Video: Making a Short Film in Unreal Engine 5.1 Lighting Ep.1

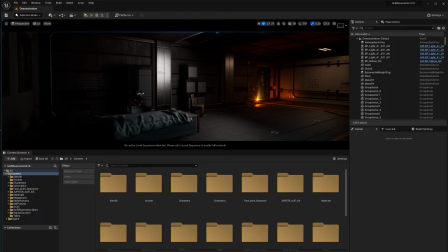How's it going everybody and welcome back to the channel. With this video I want to start another series where I discuss the things that I learned while making the short film The Mars Incident. You can see it in the description down below if you haven't. It's really cool but I learned a lot of things I want to share with you guys.
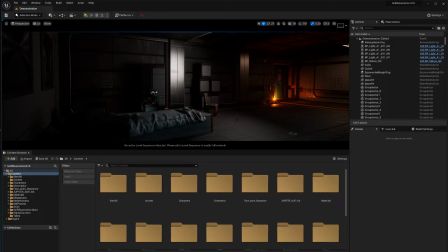Now we're going to start with lighting. In these couple of chapters I'm going to start reviewing the several types of lighting scenarios that I have for my scenes. There are some places where I have a very particular type of lighting. So, uh, make sure you hit that bell for notification when you subscribe.
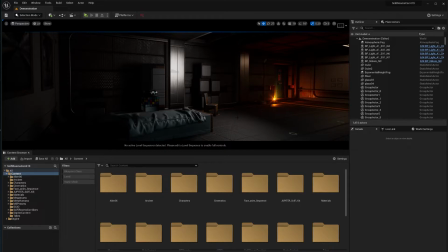So you get all my videos when they come out. If you are brand new to using unreal engine, to doing cinematics in unreal engine, or even to dealing with sequencer, I highly recommend that you visit the playlist below that I have for beginners,
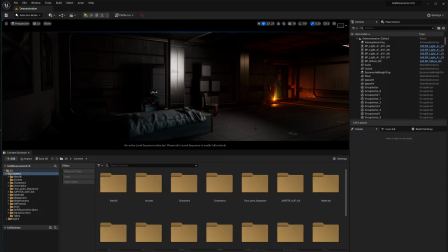because I'm going to be skipping through a whole lot of things with sequencer and cameras and all that so make sure you've reviewed
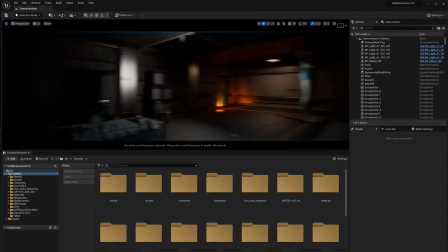the beginner part so you don't get lost in some of the things that i'm going to say here so without further ado uh we're going to start with the first
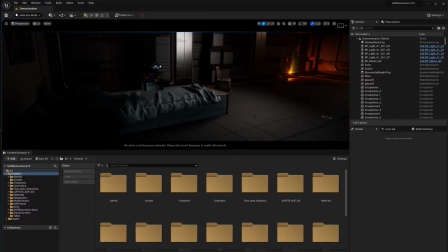scene which is uh when the character wakes up and uh let's get started so
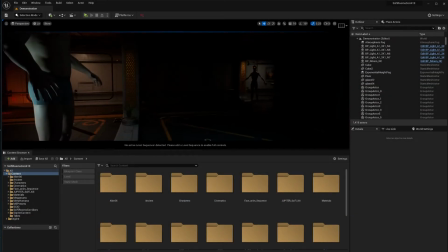this is one of the scenes actually you see the guy here
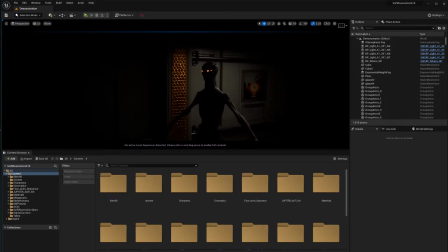and let's look at who this is actually very cool alien that i've uh got from the marketplace as usual so let's just put a point line here
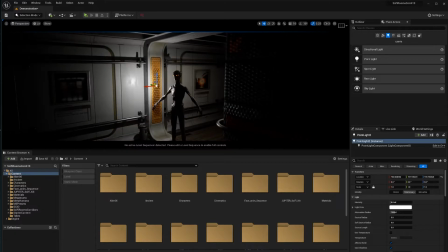so you can see who the alien is actually pretty cool alien from the marketplace uh i'm gonna make another video with the list of
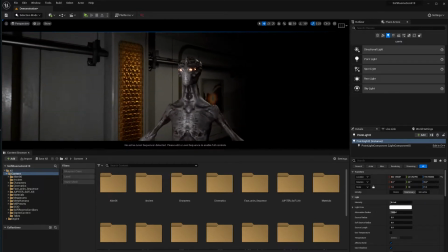assets that i've used for the short film but this was a cool alien i wanted to keep it obscure because i didn't want to reveal the monster in the
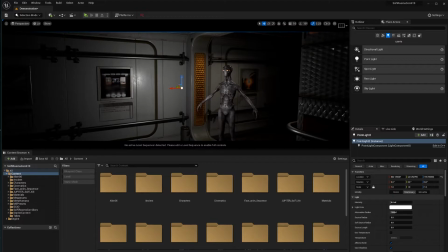short him but yeah this is one of the assets that I got but I showed
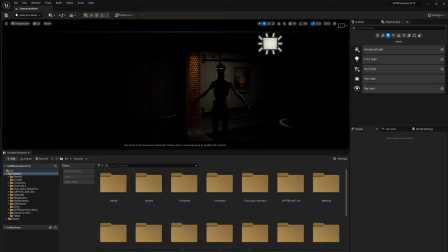to you was pretty cool alien but let's talk about lighting now the way that
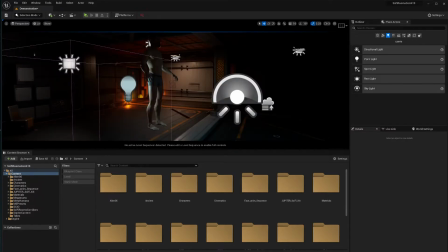this is configured so we are in space there's got to be some
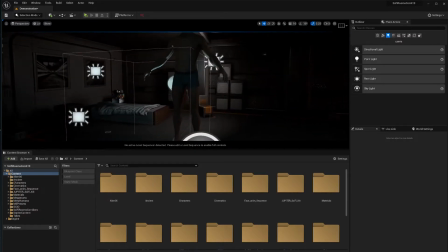illumination coming this way and we also have some LEDs and
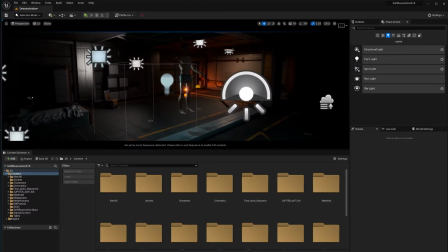things going around so I'll walk you through the scene as I play it now
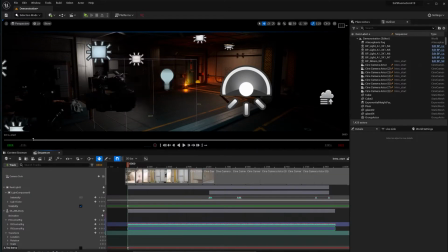let's load the sequence so we can see where we're at now you can see the sequence starts
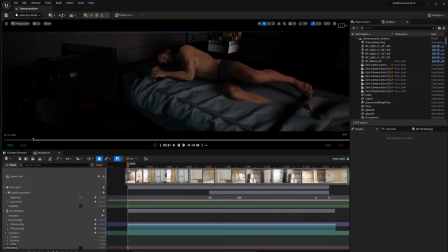and I have my met a human in place you can see some errors that I didn't include in the shot that's
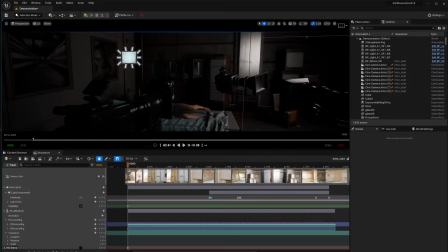that's what I call movie magic every time you hear me say movie magic is I'm cutting out the things that look bad in the shot by using
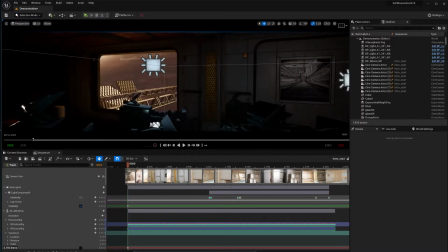very particular camera now this in is a little bit darker than what you saw in the short film and if I go into the camera let's
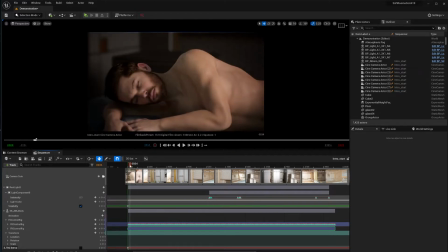just go to game mode game view so you can see i think yeah he didn't load up correctly that time but here he is and he's actually well lit so even though this is a dark ish scene because it's not fully dark it's not fully nighttime because it's in space and space there's
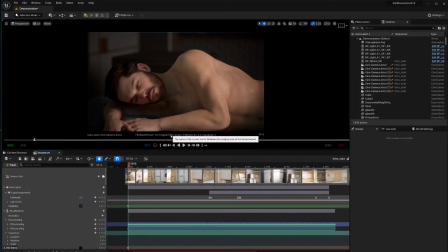always a sun um i want to have a little bit of light on him because this is a room a sci-fi rooms usually have a ton of leds and i did want him to be well lit because usually when you see in movies is they do a particular shot and then they color grade and that's why usually in movies blue signifies darkness but
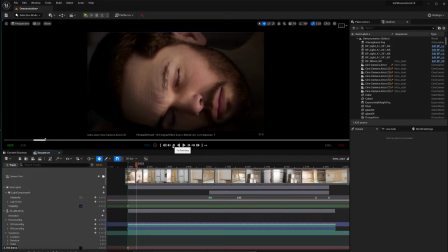i just graded this in a very particular way because he is in a sci-fi station after all so you can see this is the close-up shot i have everything cranked up that includes
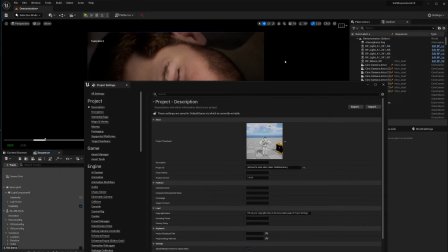the some ray tracing options so if
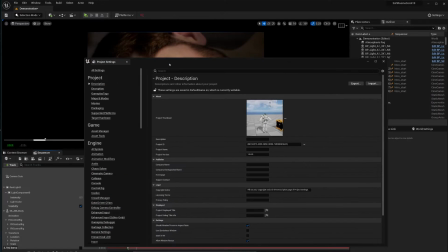you don't see your metahuman looking like mine you may want to go into ray
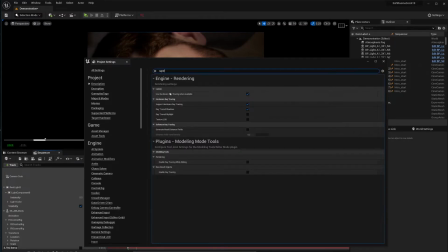tracing here and make sure you have used hardware ray tracing when enabled and support hardware ray tracing also ray trace shadows this is going to significantly slow down your system and you must have an rtx card for this
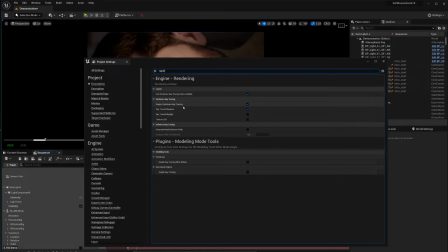to work you don't necessarily have to have a high-end RTX card for this to work you may want to just do without bright
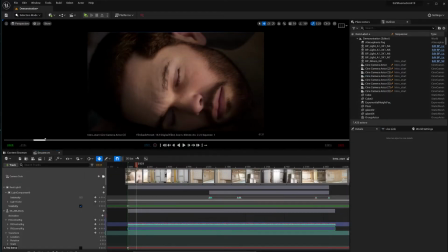red shadows if that's the case I'm just showing you the settings that I have right here so you can see this is a close-up and we're gonna talk